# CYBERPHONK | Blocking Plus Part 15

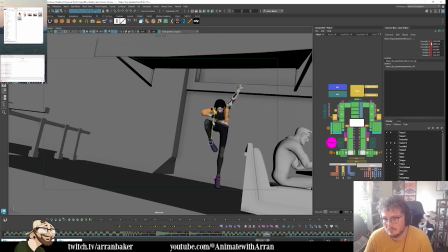66:33 Yeah, it definitely needs to come down more. Get the lead on the foot.
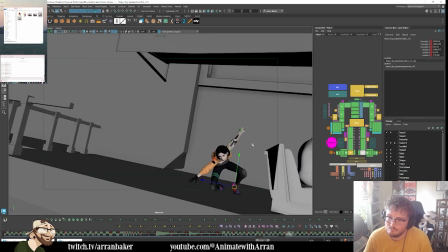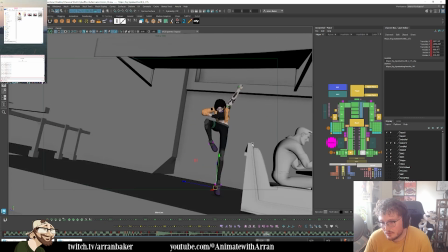66:47 Because this is on the 3 right now. I feel like...
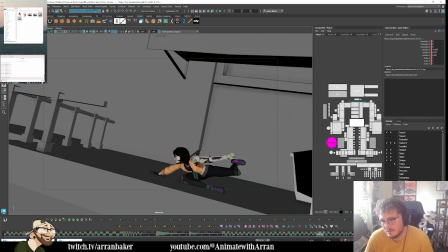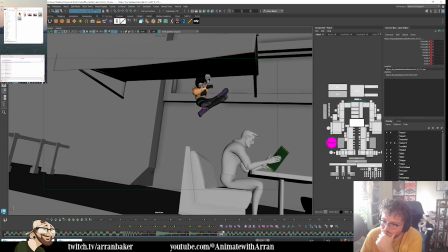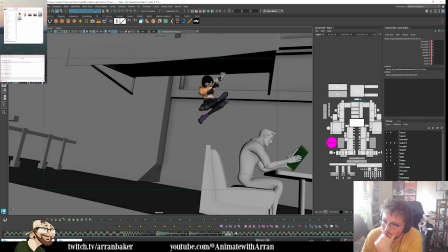67:00 Do I make it faster?
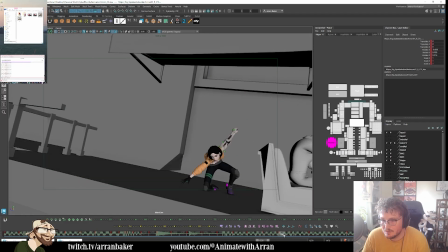67:07 So in other words, if I put this on the 2, then I'll add a 1 here so it goes really quick, rather than slowing down.
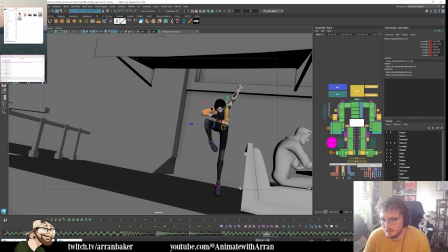67:16 Then I at least get the lead on the other leg, dropping into the contact.
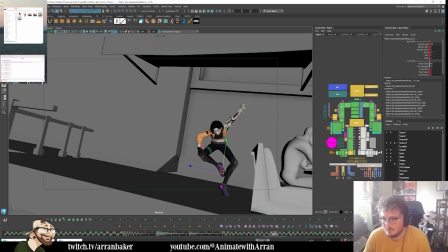67:21 Because I would like the idea of this foot. Are we in IK here? Or is this FK?
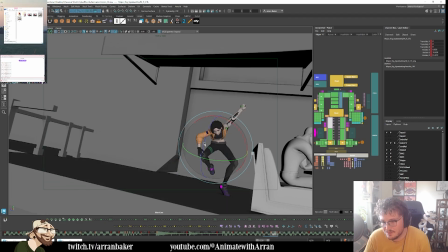67:38 Oh, why am I in FK? That's gross. Okay. No worries.
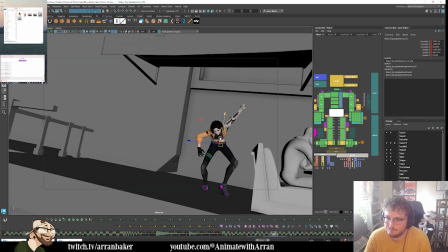67:55 So I want to feel the weight come through.
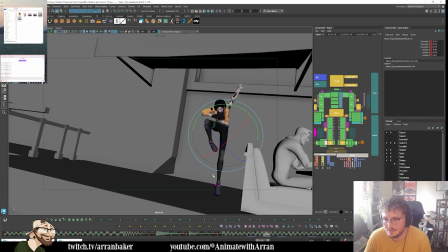68:07 Onto the leg. So this one's a little bit more controlled.
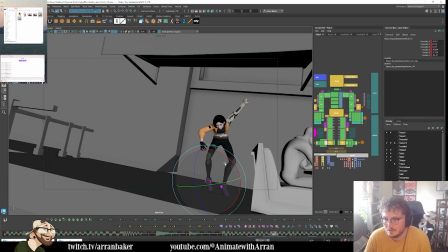And then that foot would be planting on the ground.
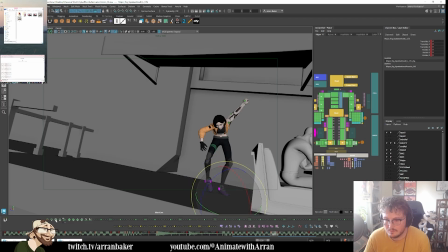There's some weird toe pivots in here I need to fix.
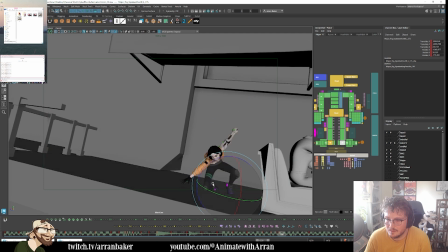68:50 Yeah, that's a bit better.
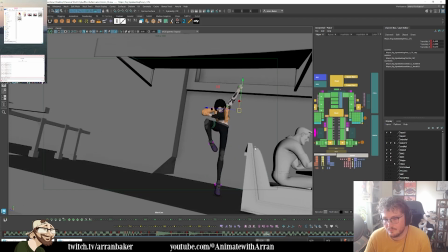So we're coming through.
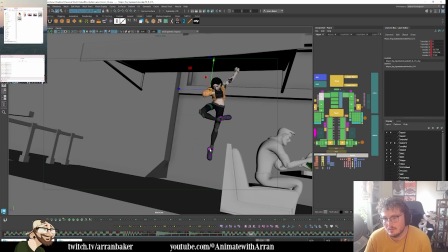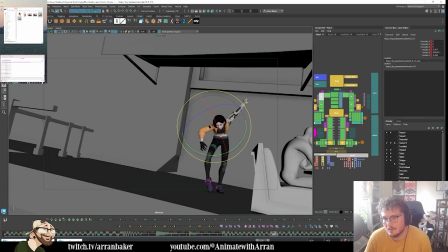69:11 It looks like
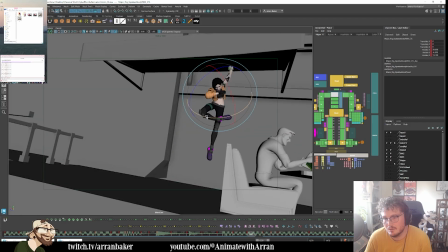69:14 the chest needs to continue, say, this direction
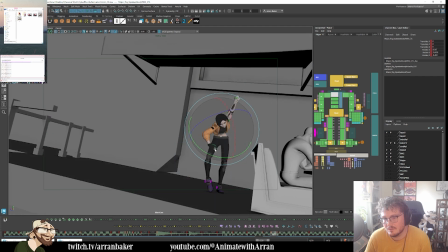69:23 because of where we're coming to here.
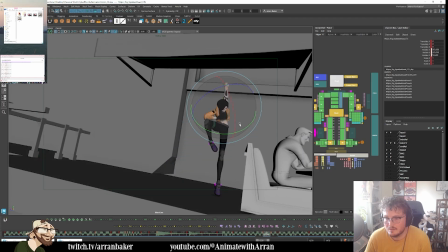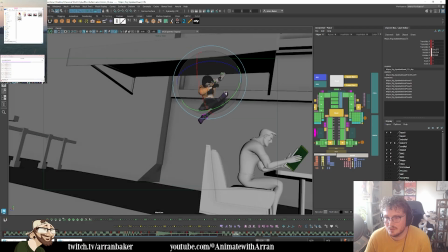69:33 Maybe I'm twisting around too much on the head too early.
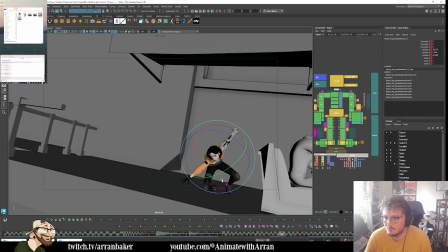69:41 And then the neck would be further forward here. That feels a bit better.
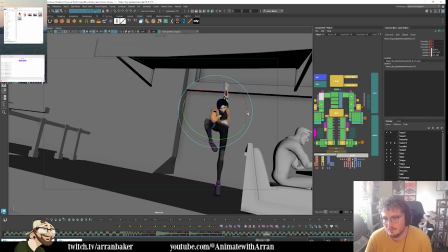69:54 I think we're easing out the arm too early here.
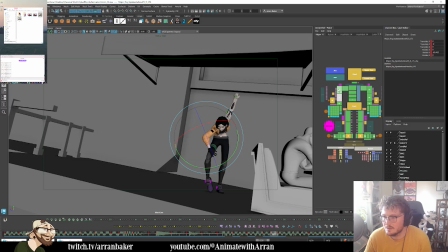70:07 And then that's when we're coming through. Yeah, I need to get the lead here. So this is where we're punching in early.
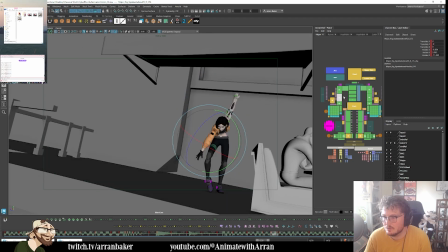70:28 So we get a faster transition with that hand coming through. It's quite snappy. Do I curl the hand here, or do I have it reach out? I might try curling it.